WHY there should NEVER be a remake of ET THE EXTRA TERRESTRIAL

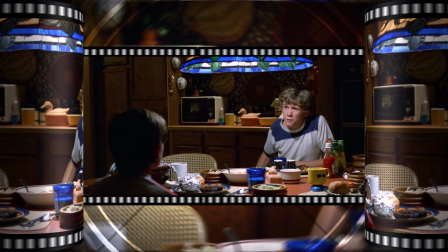Damn it, why don't you grow up? Think how other people feel for a change.
The man she once loved is changing in a way that's contrary to her memory of him. Mary's sadness is foreign to her children.
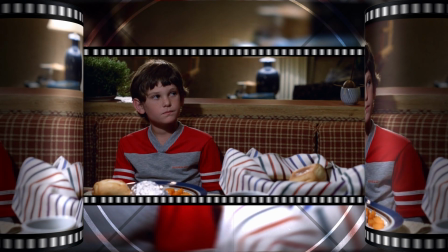They are still upholding the idealistic memory of their father that's clouded by the emotions of the time they spent with him.
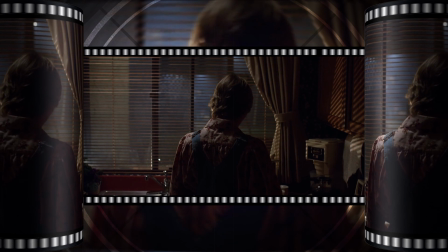Her grief is a more mature and adult reaction to this news. She understands that the past is in the past and things are changing. In true old-school fashion, the absent father motif is explored sparingly through short dialogue scenes.
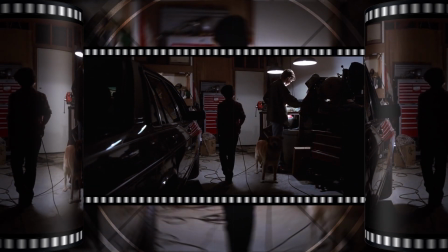The only other moment Elliot brings his father up occurs when they're looking for tools so that E.T. can contact his people.
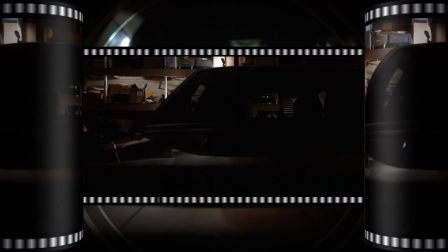Michael and Elliot reminisce about good memories with their father.
Dad, sure.
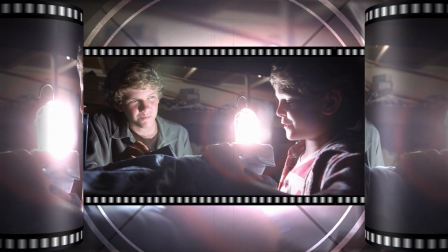Remember when he used to take us out to the ball games and take us to the movies? We'd have popcorn fights.
There's a deliberate choice being made to avoid flashback or other visual technique.
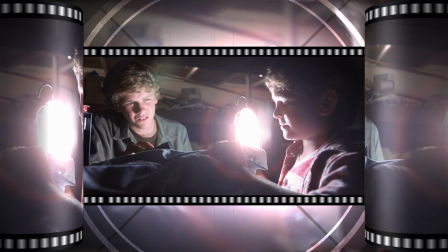The dialogue presents a more objective view of these events for the audience to take in. Instead of over-embellishing or perhaps misrepresenting these past events visually,
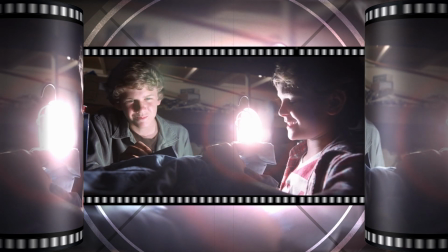we instead see how these events are affecting the characters in the present moment. Using a flashback here would allow us to revisit those memories when they're best left in the past, or they should be.
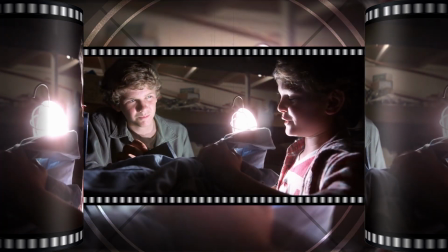Michael seems hopeful that eventually their father will return and things will go back to normal.
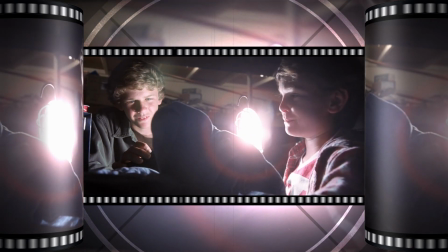But Elliot responds somewhat unenthusiastically.
We'll do that again, Elliot.
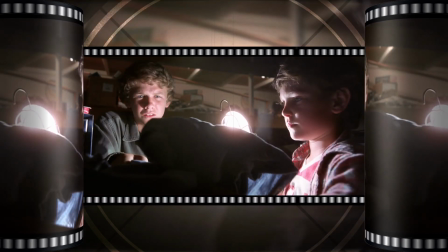Sure.
He's starting to come to a more adult understanding of his situation.
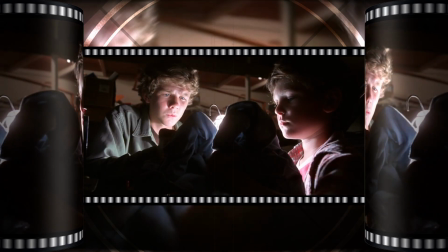It's unlikely that things will ever return to the way they were, and his idealized time with his father is at an end.
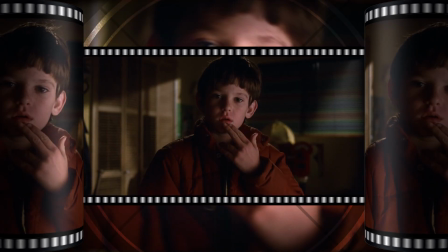Throughout the film, he tries to resist this cruel fact of life through E.T. by feigning ignorance.
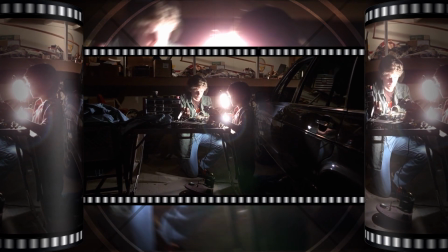Earlier in that same scene, Elliot lashes out against Michael for insinuating that E.T. is having some declining health issues.
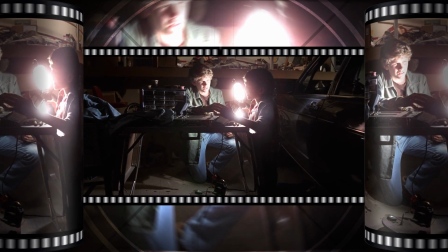He doesn't look too good anymore. Don't say that! We're fine! Really, Elliot, I think he might be getting kind look, of sick.
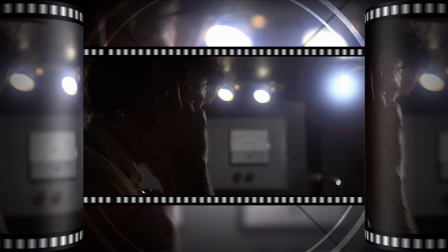Look, he's fine, Michael! Okay! Forget I mentioned it.
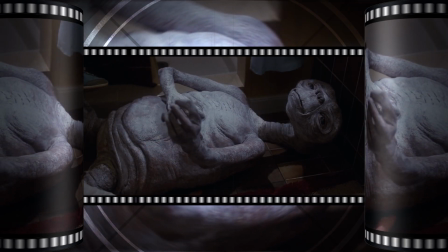It's pretty apparent that E.T. is in fact getting sicker, probably because he wasn't meant for Earth's biosphere.
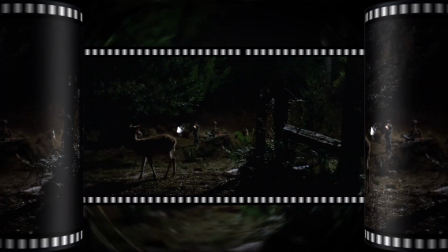Later, during E.T.'s attempt to phone home, Elliot again brushes aside reality and pleads with him for a fairy tale ending.
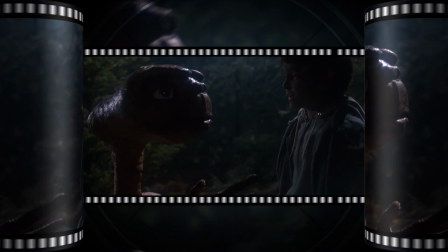I could be happy here. I could take care of you. I wouldn't let anybody hurt you.
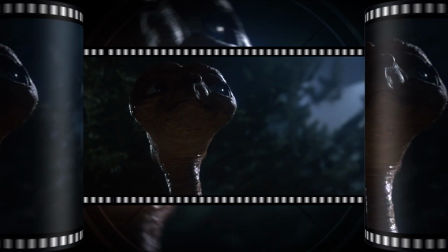We could grow up together, E.T.
I mean, can you blame him? Elliot finally found someone to fill the void his father left, and now he's grown attached to E.T.
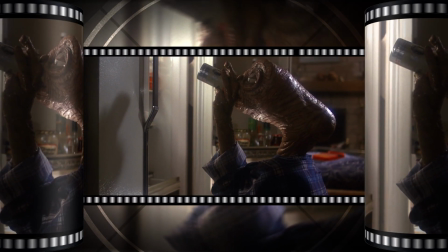Initially, it's a match made in heaven, but it becomes more problematic as the two develop an unspoken connection with each other.
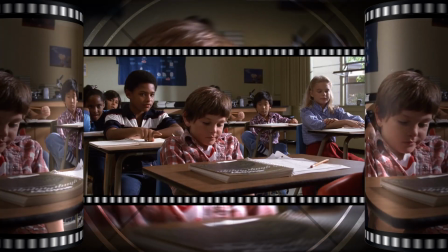Through sci-fi magic, they feel each other's feelings and think each other's thoughts. Just as their connection strengthens, E.T. is now dead set on leaving.
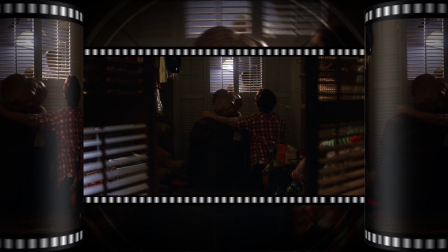The day after, as if to highlight what would happen if Elliot got his way, E.T. is found on the brink of death.
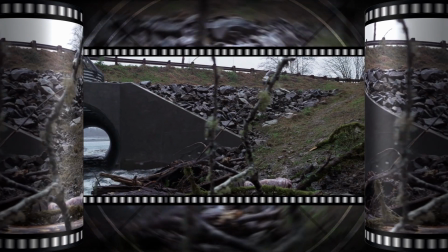They can't just stay together to keep the good times rolling at the expense of E.T.'s health. Around this time, the government led by Keyes swoops in and, in typical government fashion, creates a bureaucracy that results in the suffering of the people that need the most help.
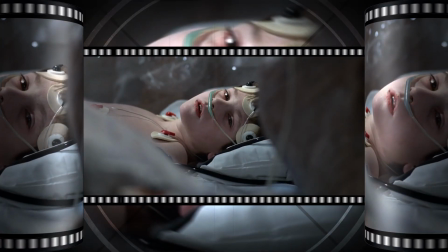That also delays the plot another 30 minutes. Elliot and E.T., now linked, are set to die together, just feet apart.
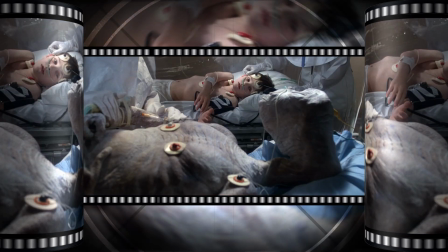Elliot pleads with E.T. to stay with him, this time with a different context.
E.T., stay with me.
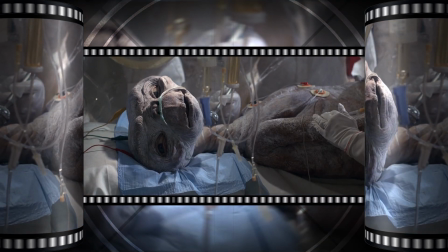Please stay together.
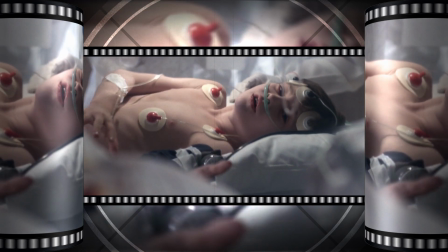Elliot's become so attached to not being lonely that he's fully willing to die with E.T. to stay connected.
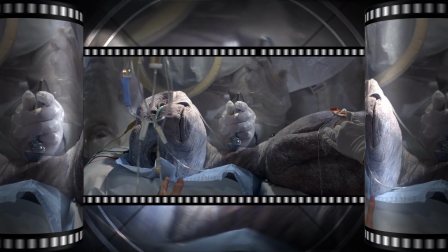In this heartbreaking scene, E.T. relinquishes his connection with Elliot and elects to die alone.
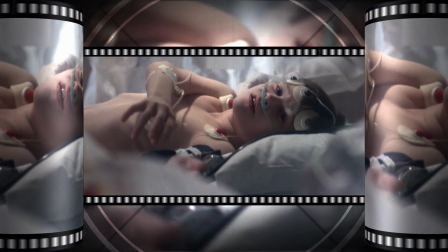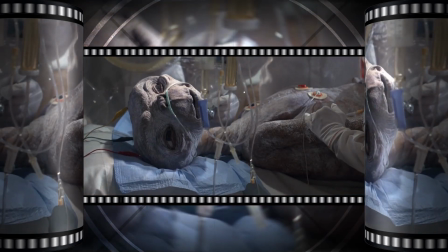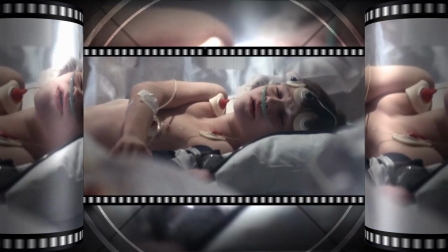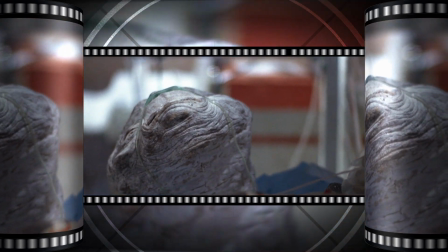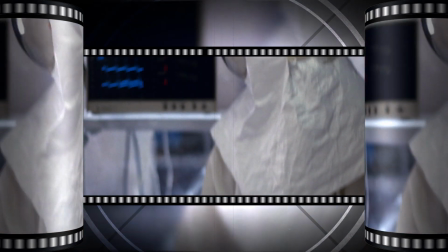Creature's pressure is bottoming out. How's the boy? He's converting back to normal sinus rhythm.
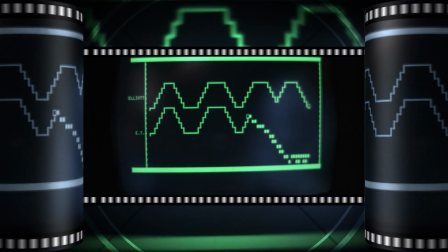They're separating. Yes, boy, definitely separating.